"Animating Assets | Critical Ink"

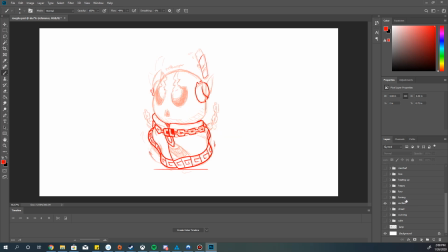4:21 Excited. This one was always my favorite of the original set because of the alternating exclamation marks made of gas. I did change the gas color for the new animations to be a sort of pinkish purple because I think that's a more distinct color against the blue background.
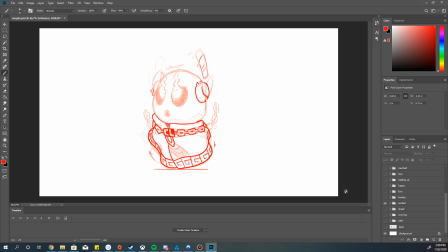4:38 And using a light bluish green isn't really conducive to conveyance when your entire background of your videos is a shade of blue. This one should be mostly the same. I did make some adjustments.
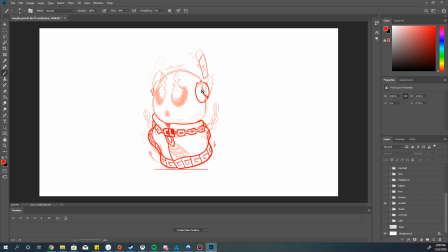4:53 I'm going to have some bulges come out along the edges of the horns whenever the smoke's coming out. It might take a break between the smoke to do some other animation. I haven't entirely decided on that one, but it's mostly going to remain the same.
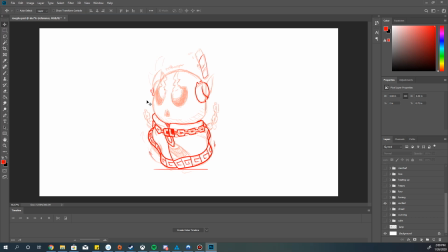5:08 One of the biggest design elements I changed about all these is the chain around my character's neck. It used to just be a chain, but I decided to incorporate a little bit of a logo into it. A CL for CriticaLink, obviously. Yeah, I just thought it was a nice little touch.
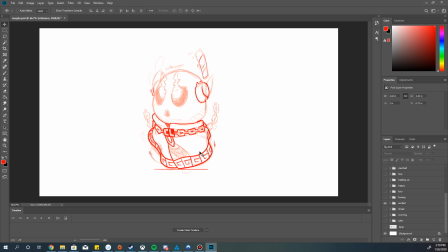5:28 It's not a major thing. It's not going to distract from the regular design, and I don't think most people will even notice. But it was a fun little touch to add. Fuming, that one's going to be quite different. That one was also a pretty good one, although I didn't get much use out of it.
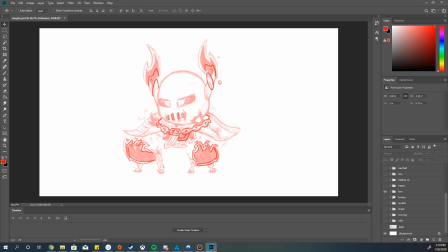5:46 Fury, that one's one of my favorites, but it's a pretty big one, so I have had the issue of that one not getting used just because most of it's not seen. I am trying to work on adjustments to it, though, so hopefully that'll change.
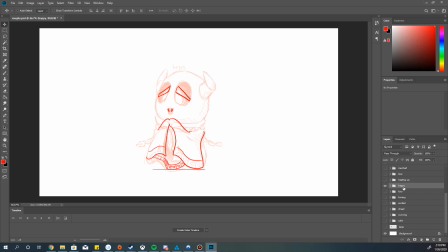6:00 The happy one should remain largely the same as well, maybe a bit more exaggerated and changes in facial expression. Heating up, this one, it's...
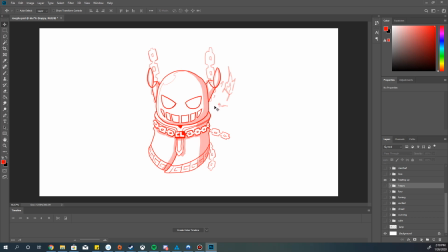6:15 Once again, more exaggerated pipe animations to tag along with the chains. Possibly flame animation, as I have annotated there. Maybe alternating with the chains. Love is also a pretty decent one.
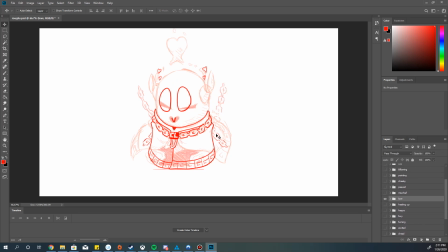6:31 I figured it might be more impactful if I have it go from a closed cape to an open one occasionally. I'm going to have to tweak the proportions on the cloak for the closed version, but other than that, I think it's mostly good.
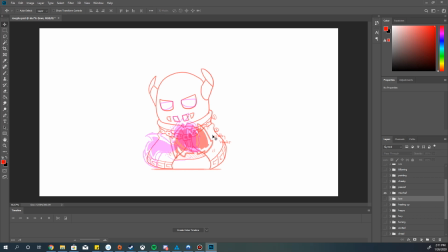6:48 Mischief, this one's a bit confusing just because of the way I have the color, but I needed to make it more distinct for when I'm working on the keyframes. This is going to... Actually, I already have an existing Mischief.
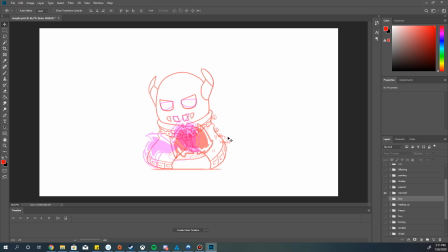7:01 This one's actually pretty drastically different. It's conveying the same emotion, and I kept the facial expression similar, but the animation itself is going to be very, very different.
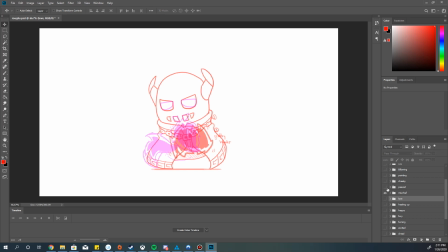7:16 More snickering, scheming asshole than just weird hand wavy in front of the body. I don't know, honestly. Peeved. This one looks like it'll be pretty fun.
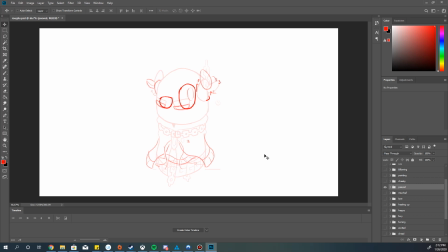7:32 The original design was mostly just an alternate version of Calm, so it didn't have much going on, but now I gave it a little fidget where the character will raise an eyebrow and maybe close and open the horns to alternate what's coming out.
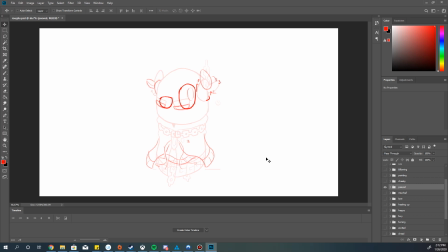7:50 Should be fun. Cape flutters a bit more now, so that should be interesting.
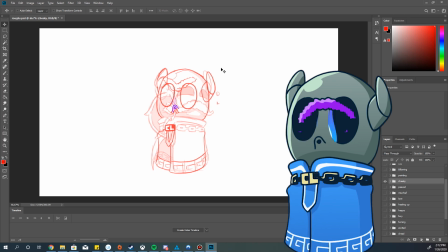7:57 Cheeky. This one... I think I accidentally created 2 emotes in one with this, but the Twitter response seems pretty good. I'll post this. This was one of the ones I actually have completed, so I'm going to post that over the current footage just so you guys can see a little bit of it.
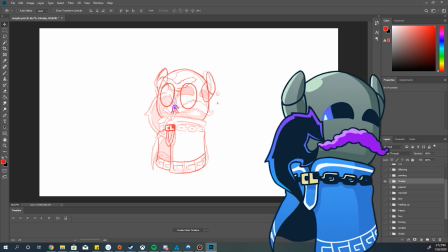8:12 This one turned out pretty good. I gave him a smoke mustache that he blows up with his mouth to make a smoke eyebrow. A furrowed one at that. I just thought it was a little cute little animation. And he twirls his mustache with his flame hand. It's great. I love it.